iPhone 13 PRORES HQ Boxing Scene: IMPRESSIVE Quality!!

So I could just walk with the iPhone, and then Daniel just carried the iPad right next to me so I can monitor it as I was underslung with the Ronin pushing in. Super cool shot, honestly. I really love that. I really like the wide camera.
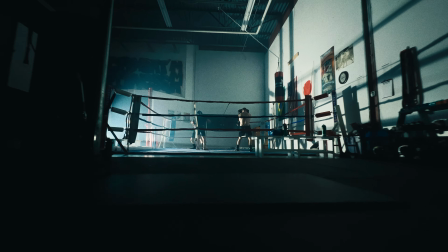[8:29]
It just showed so much like depth and dimension throughout the entire gym. And then one more I want to talk about that. I don't know, it was just, it's fun. I love getting energy shots of like something about a boxer beating up a bag and just getting this fast-paced handheld shot.
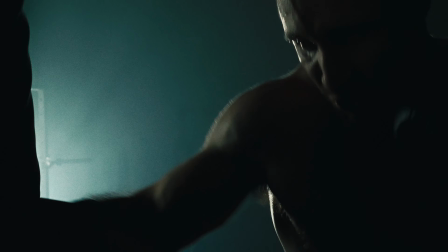[8:44]
It really just appeals to me. So I had Anthony at the bag, and I kind of got two shots.
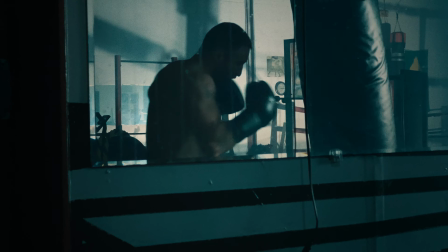[8:51]
One I shot through the mirror. And real quick on that, I don't want to touch on this too much,
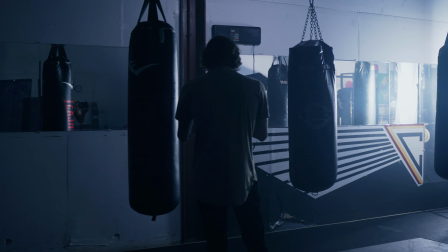[8:56]
but one thing I thought was cool is I didn't have enough room because the mirror exposes a lot and you really have no place to hide lights.
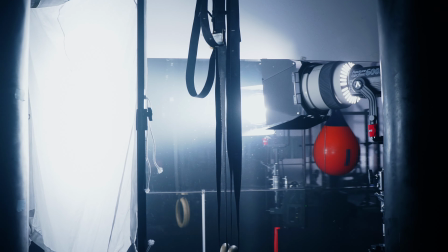[9:03]
So I didn't really have much room to hide this key light that was lighting up his face.
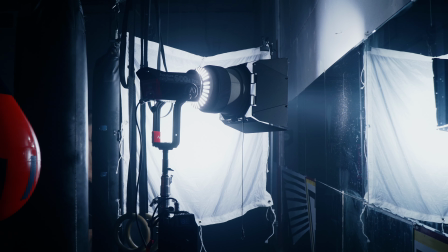[9:08]
And then I took an aperture 600 and I shined that off the mirror and bounced it from the mirror through the diffusion.
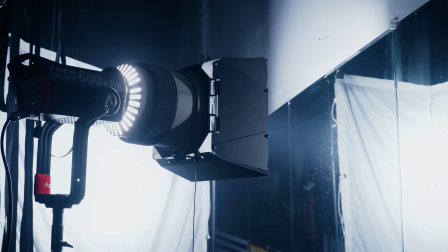[9:15]
So it was like almost like a two-step bounce just because I couldn't squeeze it in against the wall. Thought it was super cool.
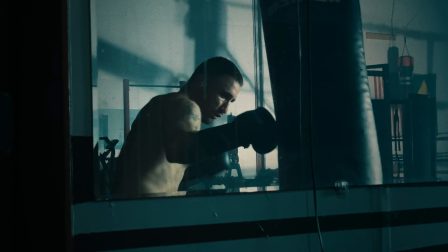[9:20]
So if you're working in a tight space, try to find a mirror too. Mirrors are always great just to, you know, keep that light of, or beam of light going around.
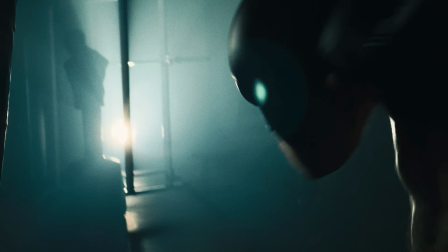[9:28]
But the one that I really want to talk about is that inverse. So I got him in the mirror and then I got a really close tight inverse of him.
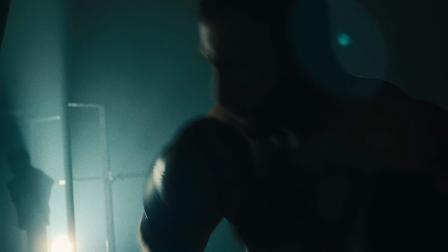[9:35]
And this is where things got a little bit fun. The first thing that I did in the camera app was adjust the shutter speed from 1/48th of a second to 1/96th of a second. And that's the equivalent of changing the shutter angle to 180 to 90 degrees. And that really sharpens up, it adds some grittiness. So it makes the shutter speed faster. So by doing that, you don't get as much motion blur.
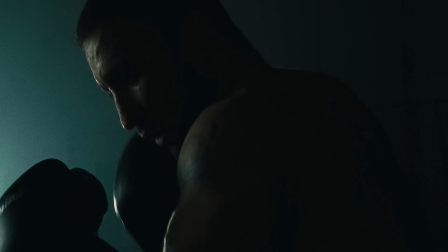[9:55]
And it adds this really cool fast-pacedness of when he's boxing around, this really cool like energetic grittiness. So I adjusted the shutter speed, and then lighting wise, I changed the key light on him to now be an aperture Nova,
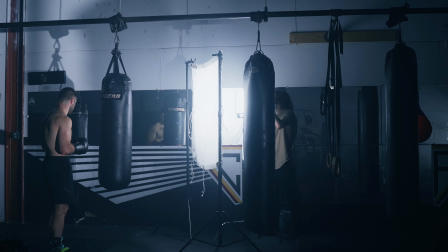[10:07]
and I had that Nova just going through a half grid 4x as close as I could really out of the frame,
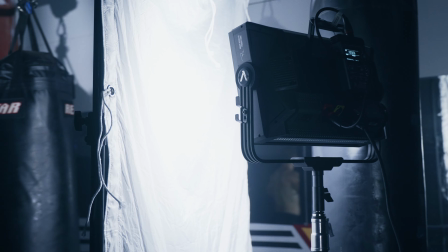[10:14]
but I wanted it to stay really side lit.
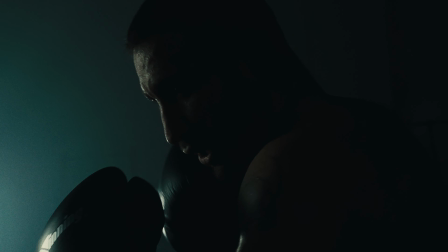[10:16]
I really only wanted like his side profile, a little bit of his nose, and then maybe a catch light in the eye, and that was it, and I wanted to keep him in the shadow.
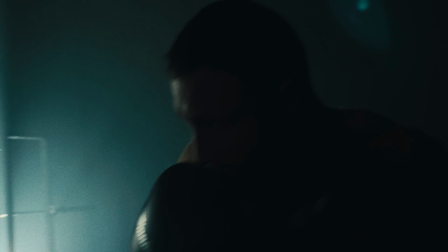[10:23]
So that was my lighting setup for the key light. If I would have changed one thing, I probably would have taken that MC and just made a little rim light, because he was really just like caked into the background in the black. We were working on short time budget. So other than that, I kept that 300D going up through the ropes of the boxing ring, and I just kept that there. It got a little bit lost in the haze because, like I said, we were generous with it, but we were generous for the reason of the third light, which was an aperture 600D, that one with the Fresnel.
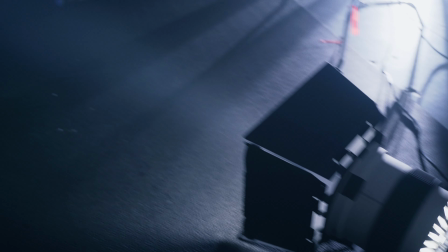[10:54]
And I put that behind some equipment, just shining pretty much straight at the camera. So as it went through the equipment and all the stands and the gears and the benches,
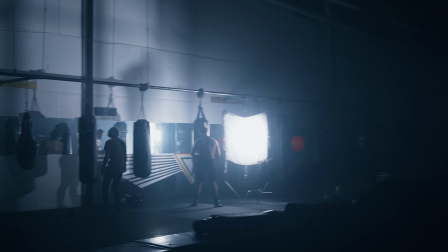[11:05]
it just created all these really cool like artifacts and shafts of light through the haze. And then also as Anthony was hitting the bag and the bag kind of revealed the light, you get a really cool light hit as well,
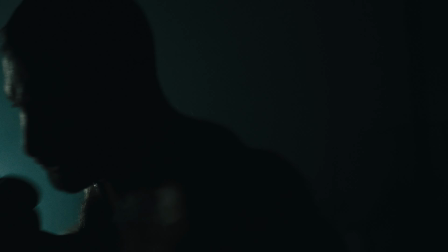[11:16]
which you get some pretty cool light flares out of this iPhone. So that was the third shot.
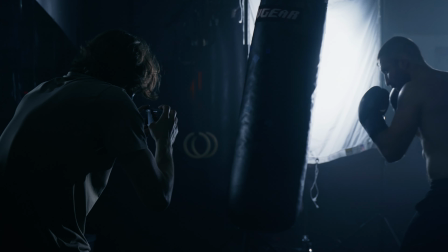[11:22]
I think I want to say, just because of the grittiness, the fast pace, the energy, that was my favorite shot.
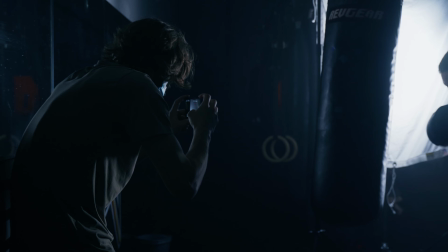[11:26]
A little bit more complex as well, and lighting is fun for me, so you know, the complex ones I gotta show some love to. And I know that this isn't everything, but could it be a replacement to my Blackmagic? Yeah, it's for sale, links down. No, I'm kidding. It's definitely not a replacement to any camera, but just the fact that you can get this much quality and shoot in ProRes codec,
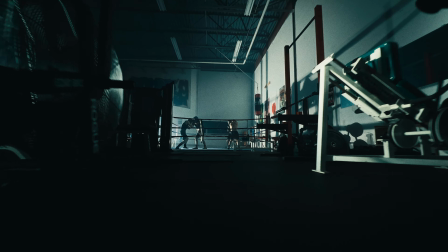[11:47]
have a little bit more flexibility grading all in your pocket, literally wherever you go, that's a huge jump for me.
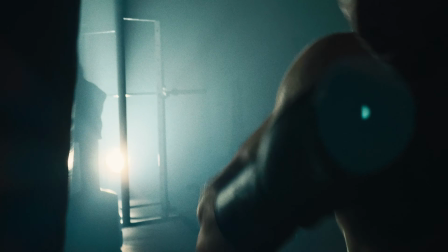[11:53]
And honestly, I got the phone because my phone was just, it would die every 2 hours. So it's like, I should treat myself. I want to play with the camera. I wasn't expecting this much. No, it is not the top of the top of the line. The sensor is still about this big, but it is very impressive, all things considered. So again, if we're taking a message out of this, it's that lighting is important.
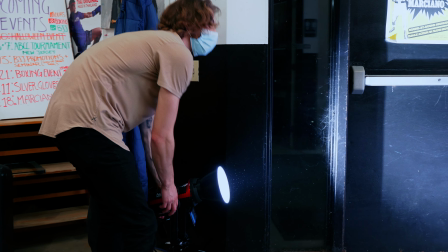[12:16]
No, I wouldn't go to a shoot, light it as extensive as I would and shoot with an iPhone.
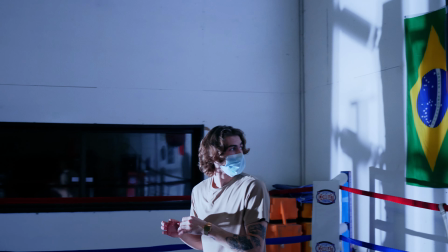[12:21]
It's just not practical. It's not realistic.